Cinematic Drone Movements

Hey, what's up, everybody? It's your boy Tristan Barracks here, the digital storyteller, and I'm super excited to tell you what we're talking about, which is my top 5 cinematic drone shots. You ready? You ready? Let's go. Woo!
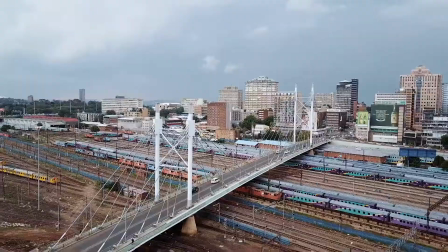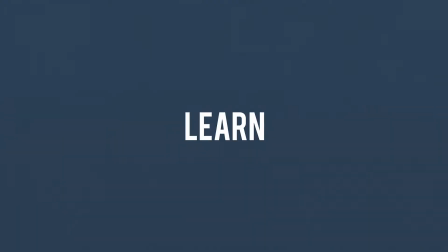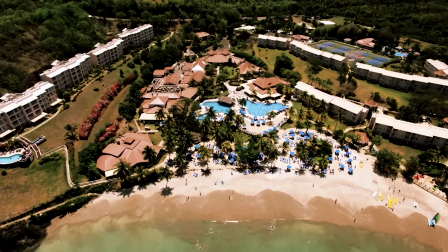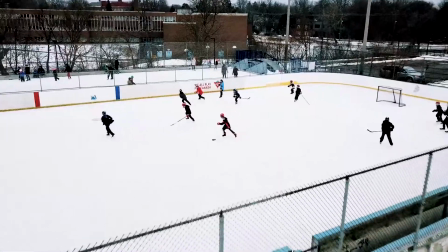The first cinematic drone movement that I like to talk about is the dolly shot.
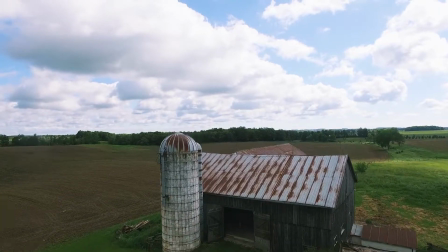Now, the dolly shot is a very simple shot, but it can be very effective. The dollying shot is basically when you are dollying forward, very softly, very slowly,
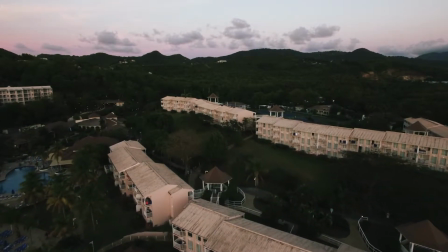to go towards your subject or to push the frame forward towards a point of interest. The number one reason why I love using forward dollying shots is because they are very simple to set up.
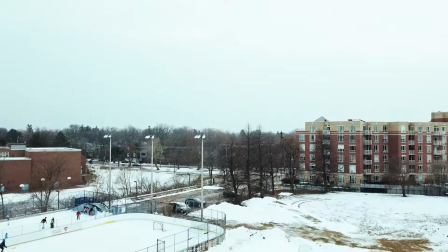All you need is the drone to be up in the air or to be higher than you are. Just go forward or go straight to where you are looking or where the drone is looking.
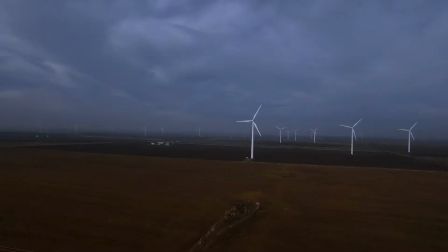And as it's going straight, it's allowing the viewer to have a feel of movement
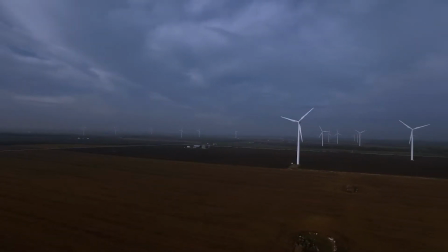forward or a progression of closeness to the subject that it's seeing on camera.
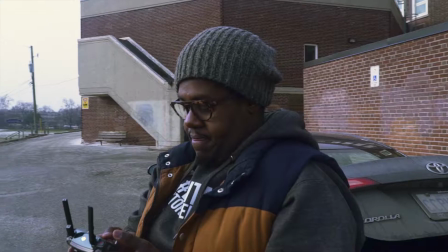The other reason why I love the forward dollying shot is because it allows you as an operator to be able to have very easy control over where the actual drone is going. You don't have to tilt the camera, you don't have to move the left or right axes. All you're doing is going forward or going backwards.
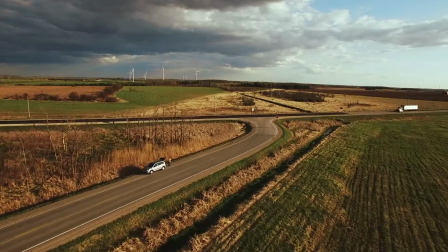And it's really a very safe and easy to control shot that will allow you to be able to get things like establishing shots, closing shots, logo shots.
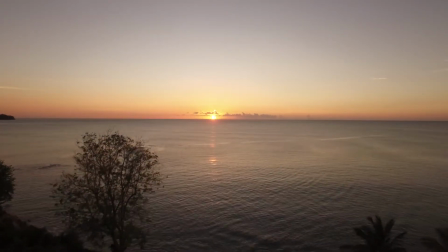It's a very low risk shot that can give you very high rewards when done effectively. The second cinematic drone shot that I love using is the reveal shot.
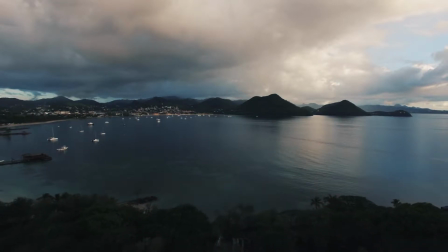Now, the reveal shot is literally the same thing as the forward dollying shot, except you're going backward.
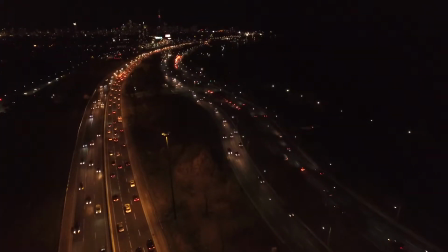Instead of dollying forwards, you are dollying backwards. So as you dolly backwards, what you're doing is you're actually allowing the viewer to have a sense of surprise as new things are entering into the frame,
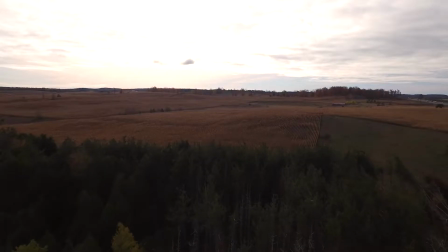whether it's trees, whether it's buildings, whether it's cars, whether it's people. It's allowing for that sort of sense of surprise and delight. It's a very simple shot, again, to set up. All you do is you lift the drone up to a safe height,
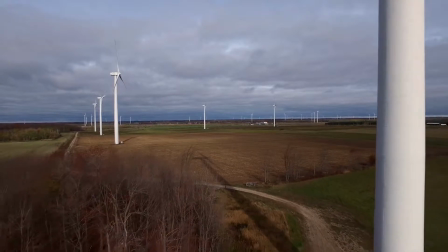and then you're going to pull back on the throttle so that it's actually going backwards instead of forwards.
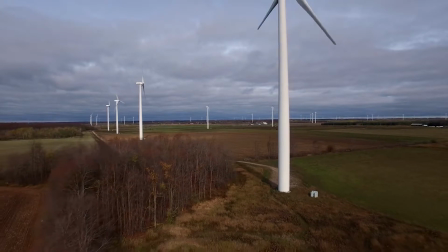And as you're going backwards, it creates this sense of intrigue, almost like you're running away from something or the camera is pulling back from something.
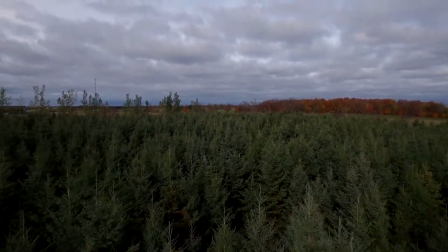You can use this in a lot of different ways.
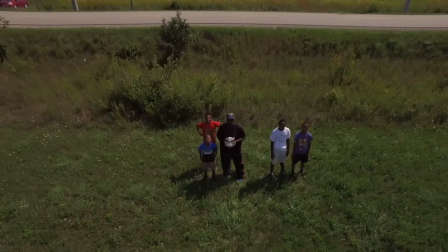You can use it as a way of closing out a segment, or you can use it as a way of running away or pulling away from a subject. So again, there are a plethora of different ways of using this shot. It's a really nice way of being able to connect one segment to another, and that's why it's my second choice for a dope cinematic drone movement. The third cinematic drone shot that I love creating is called the bird's eye view. Now, the bird's eye view is when you shoot the drone all the way up, maybe 30, 40, 50, 100 feet,
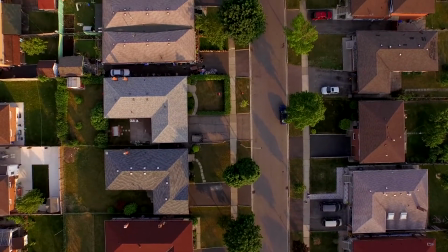maybe 100 meters away, and then you tilt the camera all the way down so that it's seeing it directly beneath it.
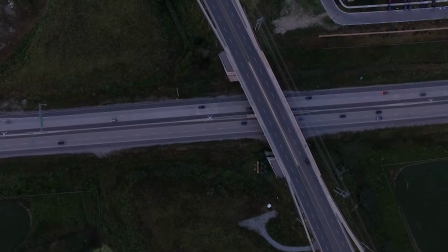And as you are flying, whether it's left, right, up, down,
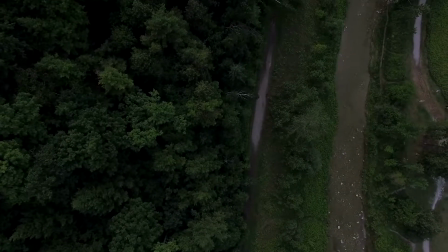you are getting this cool sort of bird's eye view of what your neighborhood looks like, or what the streets look like, or the stop signs look like, or what the cars look like, or what the people look like as they're walking.
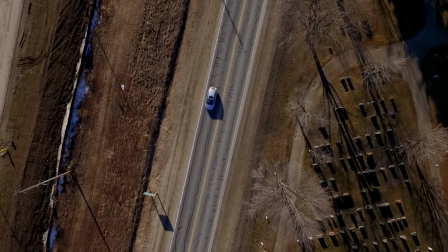I also kind of nicknamed it the Google Maps view because it's giving you a view of your streets,
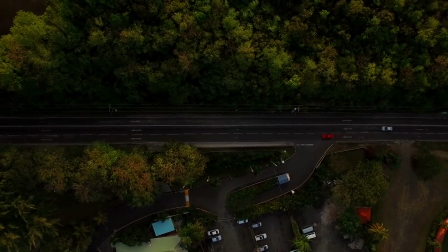of your community, of the forestry, of the nature that you're shooting beneath you. It's really a nice filler or pickup shot if you are trying to tell a story.
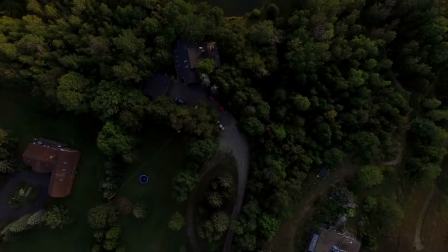It's also a great shot that you can use to see the action from a different perspective or a different point of view. It's also a great static shot as well as a great moving shot. There's a lot of different things that you can play around with when it comes to this particular bird's eye view shot, but I love it because I love adding just a slight movement to it so that it allows you to
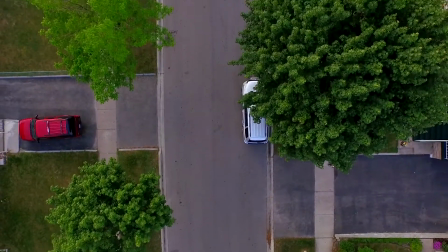see the world in a different way and allows your viewer to experience their neighborhood or their community or other neighborhoods or other communities in different ways. That's a great tool. It's a great way of being able to shape the way that a person experiences
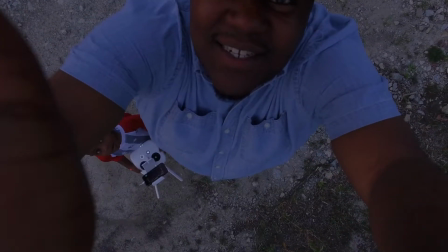your film by giving them a different perspective that they would never have otherwise. The fourth cinematic drone shot that I love creating is called the dolly tilt. Now, what the dolly tilt is
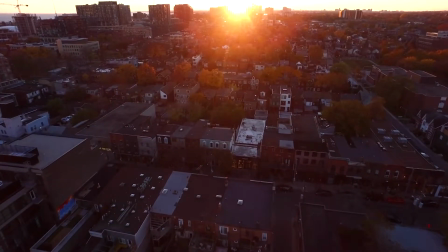It's when you push the drone or move the drone forward or backwards while tilting the camera up or down at the same time. Now, it takes a little bit of finessing in order to get this shot right, but when you get this shot right, it is super dope.
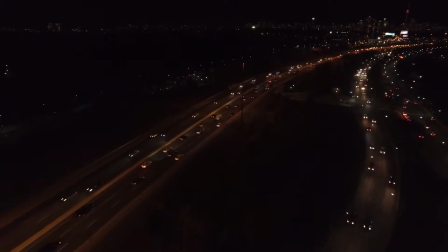It actually will elevate your project. I use the Dolly tilt all the time when I'm shooting for weddings,
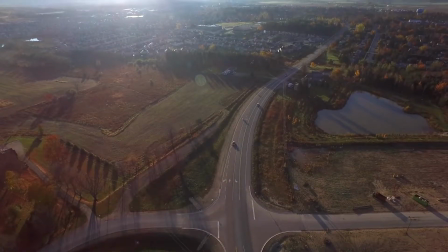when I'm shooting for live events, or if I'm shooting in destinations that are new to me,
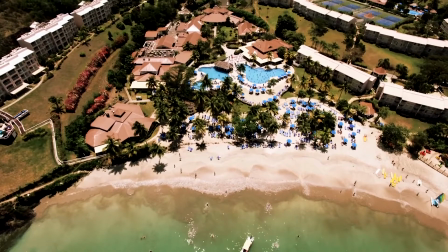because I love the emotion and the feel of movement and the impactful visual stimulation that it gives. Adding a camera tilt to your dollying shots allows for your footage to have a cinematic, professional quality to it.
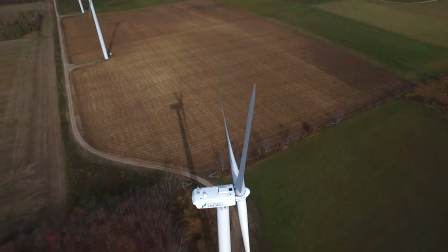The dolly tilt shot allows you to create an intense mood of action and focus for that shot.
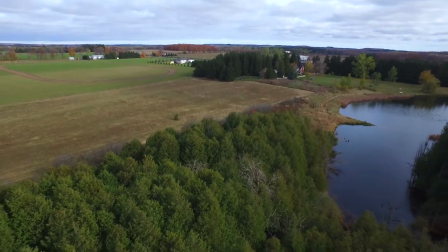And it's really a dope way of being able to show off some of your droning skills. And the last cinematic drone movement that I love using is the jib shot. The jib shot is probably one of the most overlooked shots that people don't actually use a lot.
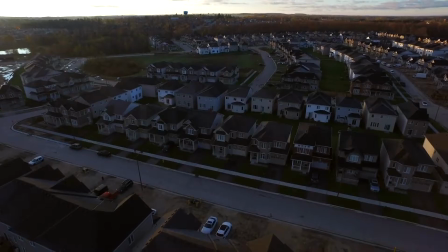What is a jib shot?
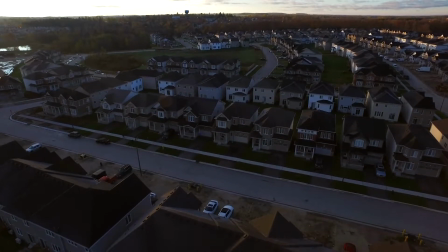Simply put, a jib shot is when you are recording the drone taking off and going and ascending in the air,
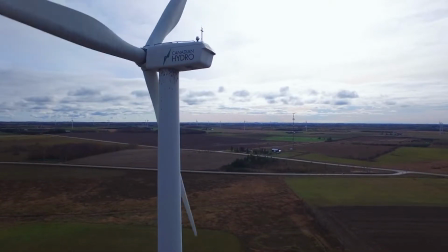as well as descending out of the air. So just going up and down. That's it. What I like to do to get extra footage and maybe capture something really cool is to always have the camera recording whenever I'm landing and whenever I'm taking off.
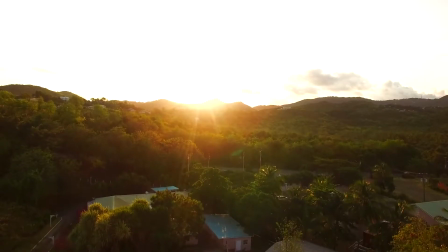And that will allow me to get a quick jib shot even when I'm not thinking about getting a jib shot.
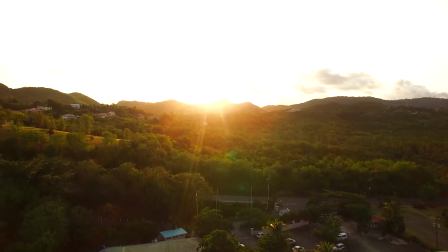The other thing that you can do is you can let the drone hover at a low altitude and then raise it up slightly, and then just bring it back down and raise it up slightly again and bring it back down. And that's another jib shot.
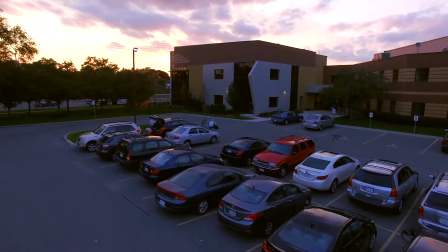If you want to add another layer to a jib shot as you're either ascending or descending, you can actually add a tilt up or tilt down, and that will actually convey a different type of movement that will add to your jib shot.
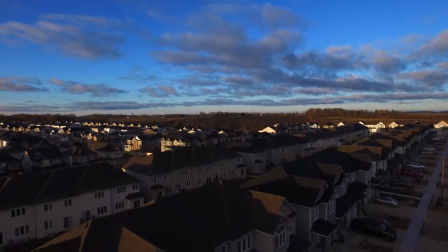So again, the jib shot is a very basic, fundamental movement that can be very impactful and very cool if you do it in the right way. When I create a jib shot,
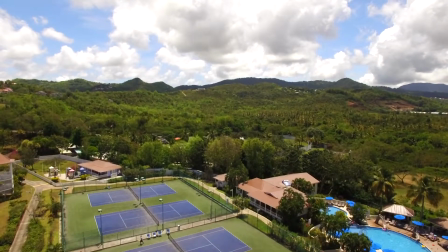I love having a foreground element and a background element. This allows you to create a level of depth to your shot that the viewer will really appreciate,
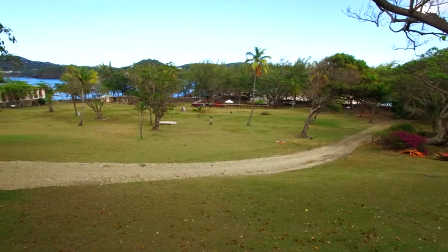and it will create almost a level of cinematic energy that the viewer will feel and you'll appreciate too. Well, that's the end of another episode of Cinecut with your host, me, Tristan Barracks. I hope you learned something and you liked it too. If you liked what you saw, please give me a thumbs up. If you loved what you saw, please subscribe. Comment below with any of your questions that you have. I'd love to answer them for you, as well as if you have any additional points to make, please add that too as well. And I would love to know also what settings you use, what sort of approach you take, and what are some of the dope types of techniques that you use to get dope drone shots. Thank you again for watching. Stay creative, stay focused, and stay blessed. Peace!